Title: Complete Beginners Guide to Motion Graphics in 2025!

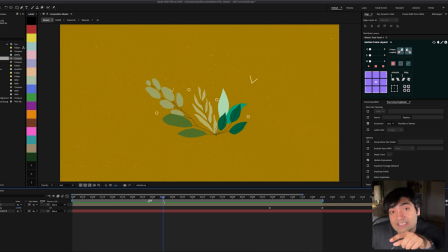[24:39]
And as it zooms out, I transition to the next screen where everything else in the next screen also zooms out.
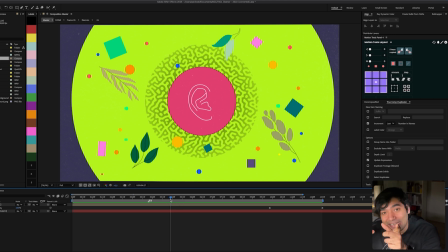[24:46]
So again, matching the motion of the earlier screen to the next screen to create that connection and consistency to keep you engaged. And we've got everything scaling up in the next screen, and you're gonna see I've added kind of like a parallax effect, so everything is scaling up in different times.
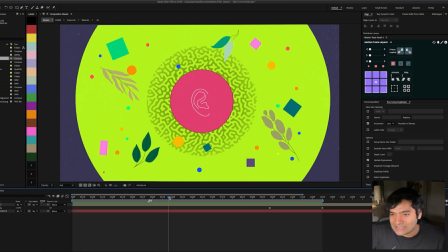[25:03]
So we've got the green circle scale up slightly before the textured circle, and then at the end we've got the pink circle scale up, and then finally we've got the ear scale up.
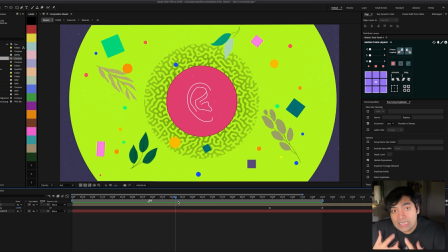[25:14]
So again, I'm creating this final build up to this last impact that I'm going to make, and you're going to watch it now.
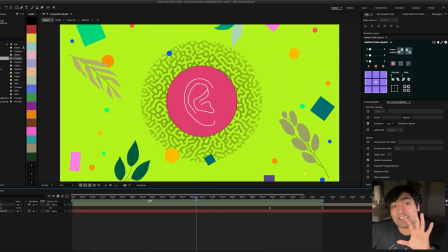[25:22]
So here I scale everything up because it's so fast.
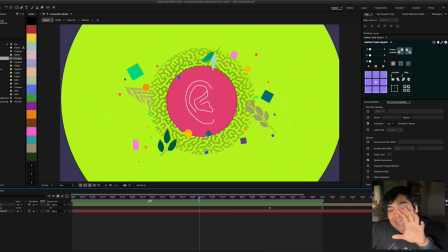[25:26]
So everything kind of comes towards me, and then I pull everything back in and then just switch into the next screen with the text.
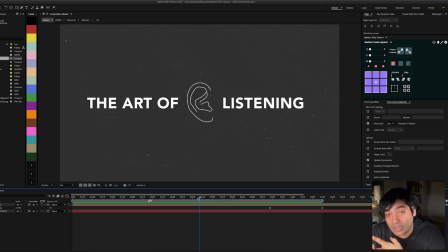[25:35]
We've got the impact, we've got the rhythm and pace locked in, we've got that interest and dynamism, and then finally we've got this last title screen to give you that final lasting impression of the show, and then you can kind of fade into your episode or whatever your show might be.
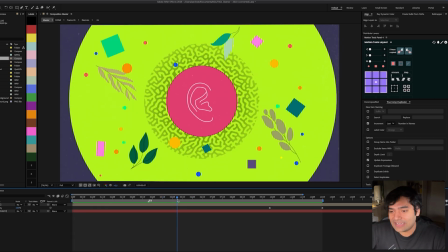[25:52]
So here we have it again if we watch it back once more.
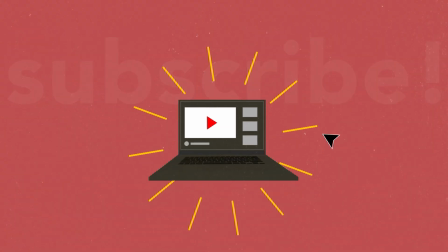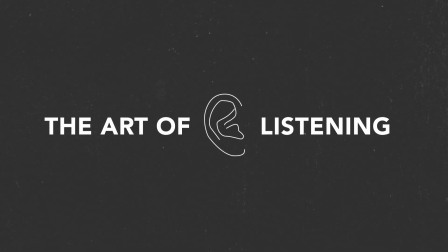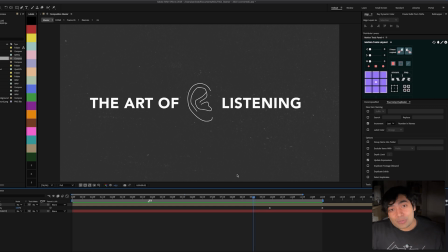[26:04]
So that's it. That was the entire animation workflow. I hope you enjoyed this video, and I'm gonna make way more of these kind of project breakdowns. I'm working on a course as well, the basics of After Effects and the basics of motion graphics as well.
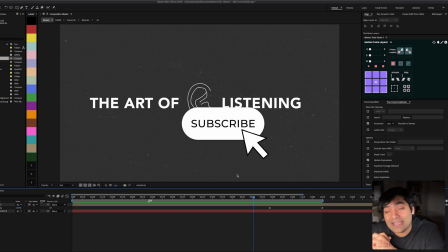[26:18]
So definitely subscribe and stay tuned for those videos.
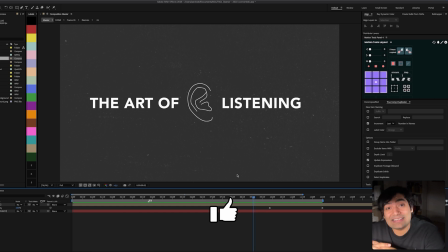[26:22]
Please do also leave a like and a comment, and that allows to bring this learning to more people as well. Now, a quick side note, if some of you are interested in my entire journey to getting a design lead job here in Germany, the resources and the steps that I took to apply for a master's in Germany in the creative field, how I landed a creative job here in the creative industry that finally led to a EU blue card and a great job opportunity. If you're interested in that entire roadmap and you need support with that, then comment down below Creative Job Germany so that I understand how many of you are interested in that topic, and if I have enough responses, then I'll make a full video on that entire topic. And if you have questions, comment them down below or reach out to me directly on Instagram at Asquareportal, and I'll answer you as soon as I can, and I read every single response and comment that I get on the channel. So thanks again, and I'll see you in the next episode.